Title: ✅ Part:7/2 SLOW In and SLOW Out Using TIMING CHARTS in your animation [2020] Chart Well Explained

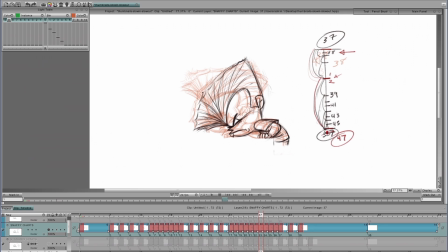Because that's the last frame that it cuts on, but we're going to go 47, and then it comes 38 favoring 37, and it comes down here, which is favoring closer down here.
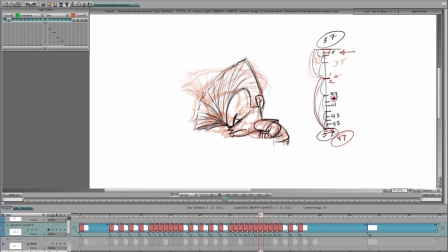And you got to be very aware and conscious of the placement of the drawings. And then you do the exact same thing. You start favoring every dash, you favor all the drawings closer to 47.
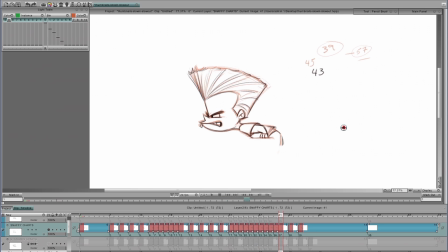41 is favoring closer, 43 is even closer to the last one, 45, and then this is actually 47. And this is held until 57, then it cuts. So let's take a look at this.
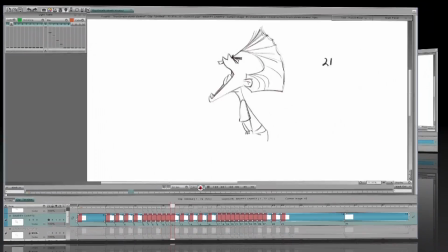So that's got a bit more snap into it. Now let's go to our last one.
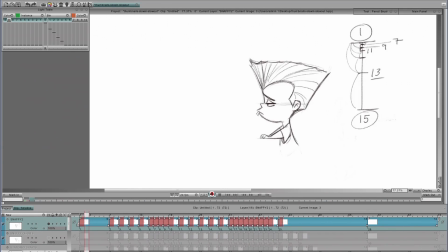And let's just take a look at it. And this one has got the most snap into it. And what I mean by snap, it's up to you or your director or your supervising animator.
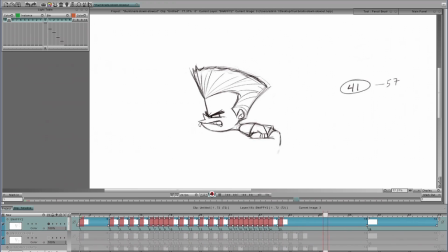It's a matter of taste of what you want to get out of the scene. So now let's go with this. We'll take a look at this chart, and this one is even favoring the drawings that we're working
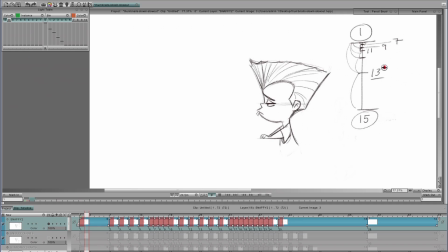out of and into even more so than the previous scene we were looking at. So 7, very close to 1. The 9 is favoring 7, 11, and there's the big movement.
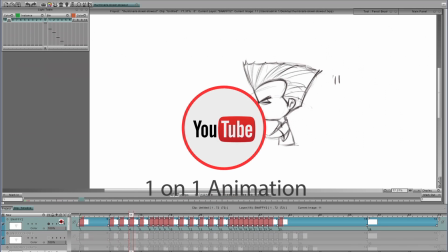That's what creates that big snap into your drawings.
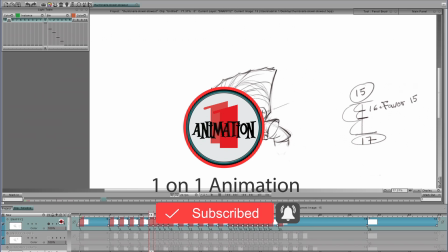Then he comes down into there. We want to take a look at this chart again.
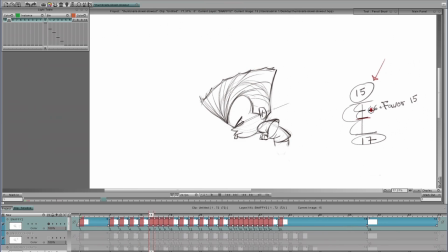Here it is, the halfway mark, but 16 is favoring drawing 15. 16, favoring it. Big change. See how it's favoring it there, and then bam, hits right up there.
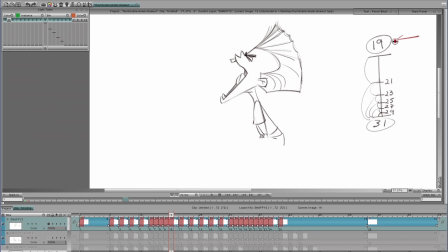Because I want them to pop up in there. And then we get up to 19. It is now, I just put in direct in-betweens. This is our conventional basic slow in. I just want to hang up there because that's where he's yelling.
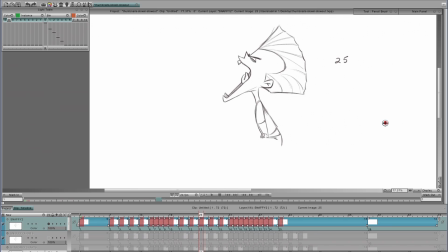If there is a soundtrack, it will still hit the mark of the soundtrack. And you can see how tight all these drawings are. So the main point was for me to get up there quickly.
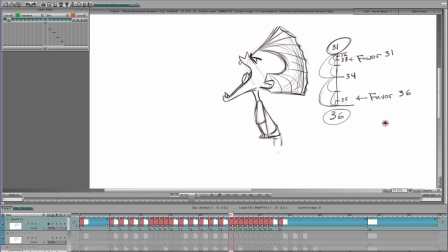Then he's up there, very tight drawings, very tight in-betweens, and here we go again. Now we're going to go in from 31 into 36, is done on ones. Here we got
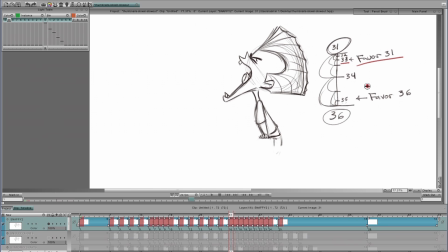33 is favoring 31, and then 32 is just a direct in-between. I just chose to put it in there, and then we're going to come out of 31, 32, 3, and there's, look at that big gap in the spacing.
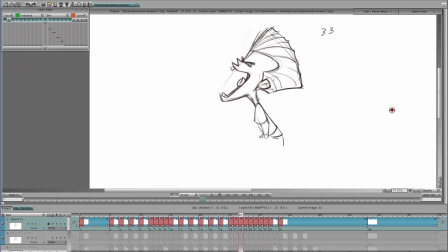There, there, there, boom, right there. And that's how you get that snap into your work. And look, big gaps in between the spacing of the drawings.
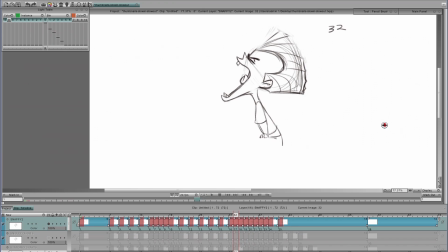Comes down to 35. Because if we look here, 35 is favoring 36.
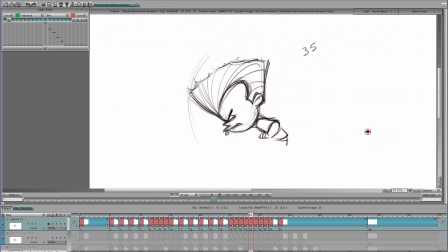And then we come down to 35, watch how it's close to 36, right there. Again, slowing out, but favoring, pop, pop, slows in, tight, tight drawings. And then he comes in here.
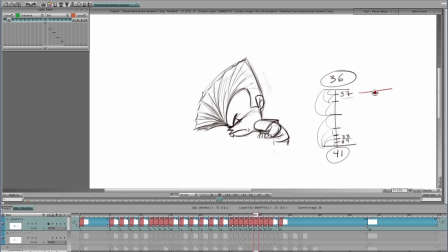And now we're going to come out of there again, 37, favoring 36. And then all these drawings right in here, all the dashes, this space right in there, we're skipping over.
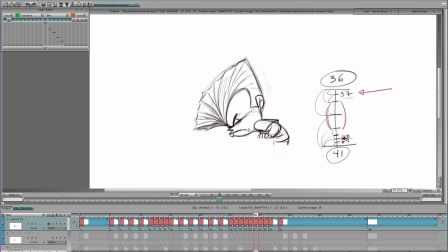We're just going to pop over to 38, which is going to be 37. Boom, right there. Coming out, slowing out, boom.
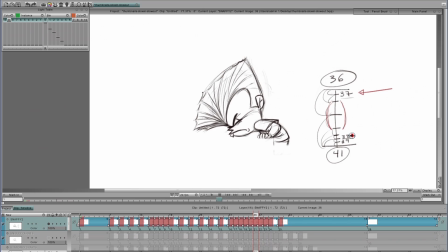Boom. And this is also a side note. This is what beginners, they put in, their animation will look floaty because they're putting in the spacing of the drawings are too even and it makes it look floaty.
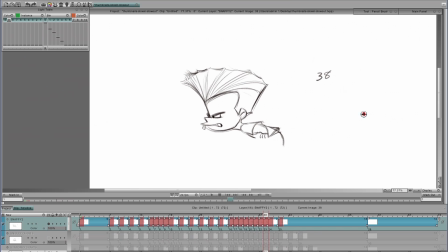So then you just pop into it. And again, I want to repeat this, very important, because we got this little movement right there, the eye, the viewer's eye, our eye, the human eye can see this motion.
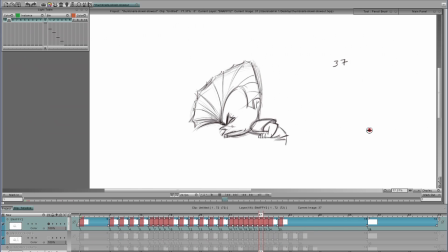We feel it. We don't really see it per se, but we feel it coming out. And then you can go, bam, right there. Just have them hit right there. And you'll see how tight these drawings are. Just locks in right there.
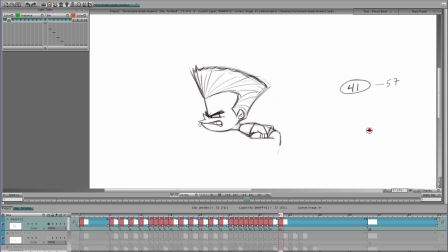And this one was held and then it cuts. So let's take another look at this speed. And you can see how all these scenes have a different sense of timing into them.
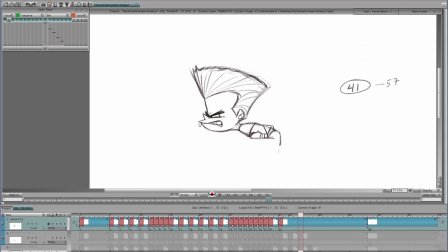We started off with your basic standard conventional slow outs and slow ins. And then the next one, we started favoring some of the drawings. And then on this one, we pushed it more as far as
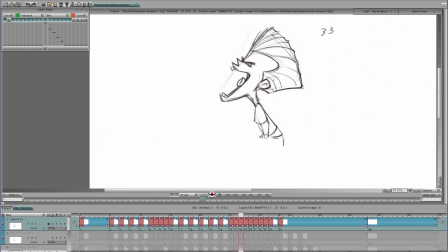favoring the drawings to get that snap into your animation.
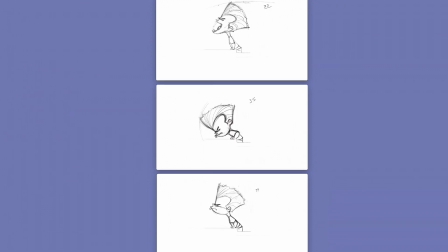So you guys, I hope this helps, and if you like this, please subscribe to 101 Animation. Thank you for watching.